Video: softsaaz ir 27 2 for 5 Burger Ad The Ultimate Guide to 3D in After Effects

Let's take a look at one example where curving a layer like this might be really useful.
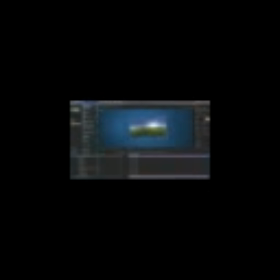So I'm going to open up another project file that you will have access to, and it's in the 2 for 5 folder. This is a really quick ad for a burger chain, and I'll just show you the final render really quickly, just so you can get an at-a-glance view of what this After Effects project created. So it's a very quick animation moving through a couple of different environments.
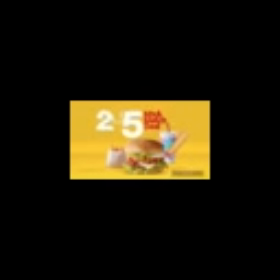And it's fairly simple. There's not a lot to it. Very solid, single-colored extrusions on these text with a little bit of a bevel just to give a sense of depth, and some nice even lighting that are providing soft shadows. But there's a sense of an environment, even though we have these solid colors in the backgrounds.
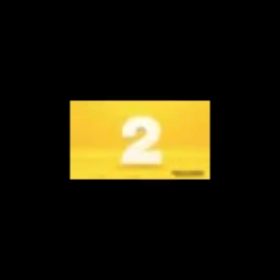And that's because of this right here, this seamless transition from the floor to the wall that's using that curved layer ability that we have in After Effects.
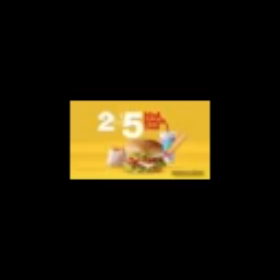So now that you've seen this final render, let's take a look at how I built it. And like I said, this is a project file you can download and poke around in yourself. In my render comp, I have 3 different pre-comps for each one of the different scenes. So let's go into the first one and see how I made it. So we have a bunch of lights, a camera, the text layer, just the number 2, and then 3 layers for the environment. We have a wall, a curve, and a floor, and I'll show you how these are made. So to make this render faster, I'm going to disable the lights and the number, and then switch to my custom view 1 so we can see this at an angle. Honestly, this scene is not that render intensive, so I could even turn those back on, and it still is very responsive.
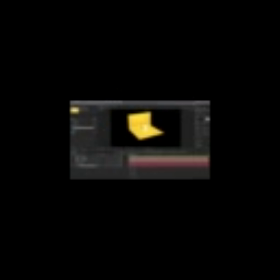I do have fast draft enabled though. If I turn this off to final quality, it's going to take longer to render. But still, nothing compared to the other scene because there are no reflections. There's no environment layer, and that really does take a long time to render. But what I've done here is made a floor layer, which is just a rectangle solid, and the same for the back wall layer. It's just rotated 90 degrees. And then in between them, I have a rectangle with a curve. And I went into the geometry options,
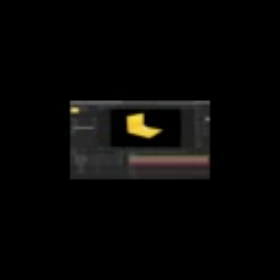set the curvature and the segments to fit this angle so that it looked like a nice quarter circle. And that provided a very seamless transition from the floor to the wall. This is a very common studio setup, something that you would have in a real physical studio called a cyclorama wall. And it just gives that nice seamless background transitioning from the floor to the wall. If we didn't have that curve, and I moved that wall layer down, then that transition is going to be extremely sharp. We're going to see that. Now, there's nothing wrong with that. I just think that it looks a little bit nicer having that curved transition. And let me show you how I got this to line up perfectly. If I turn all of my lights and my text off, and I kind of just move these layers out of the way, the first thing I did was rotate this floor layer 90 degrees so that it was parallel to the floor, so that it actually created a floor, and I moved it down a little bit. I'm going to switch back to my custom view 1 so we can see this a little easier and navigate around here. But if I zoom in, what I did from here was create this curved layer and rotated it back 45 degrees, because if I take off the orientation transformations I made, this is actually what the solid looked like. It was very tall and skinny, and I can't control the direction of the curve, so I was stuck with it curving it that direction. So I had to rotate it like this, and then if I change my camera angle, you can see that that is not lining up with the floor or the wall. It's kind of just on its side. So I needed to also rotate this back 45 degrees
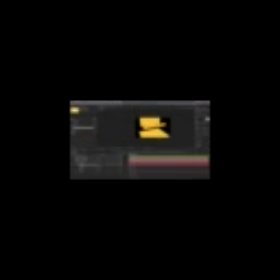by holding shift and clicking and dragging with the rotation tool on that y-axis. So now that's lined up nicely with how it's going to connect to the floor and the wall. But how did I get it perfectly lined up to the floor? Well, that was with snapping. Even in 3D space, snapping in After Effects still works.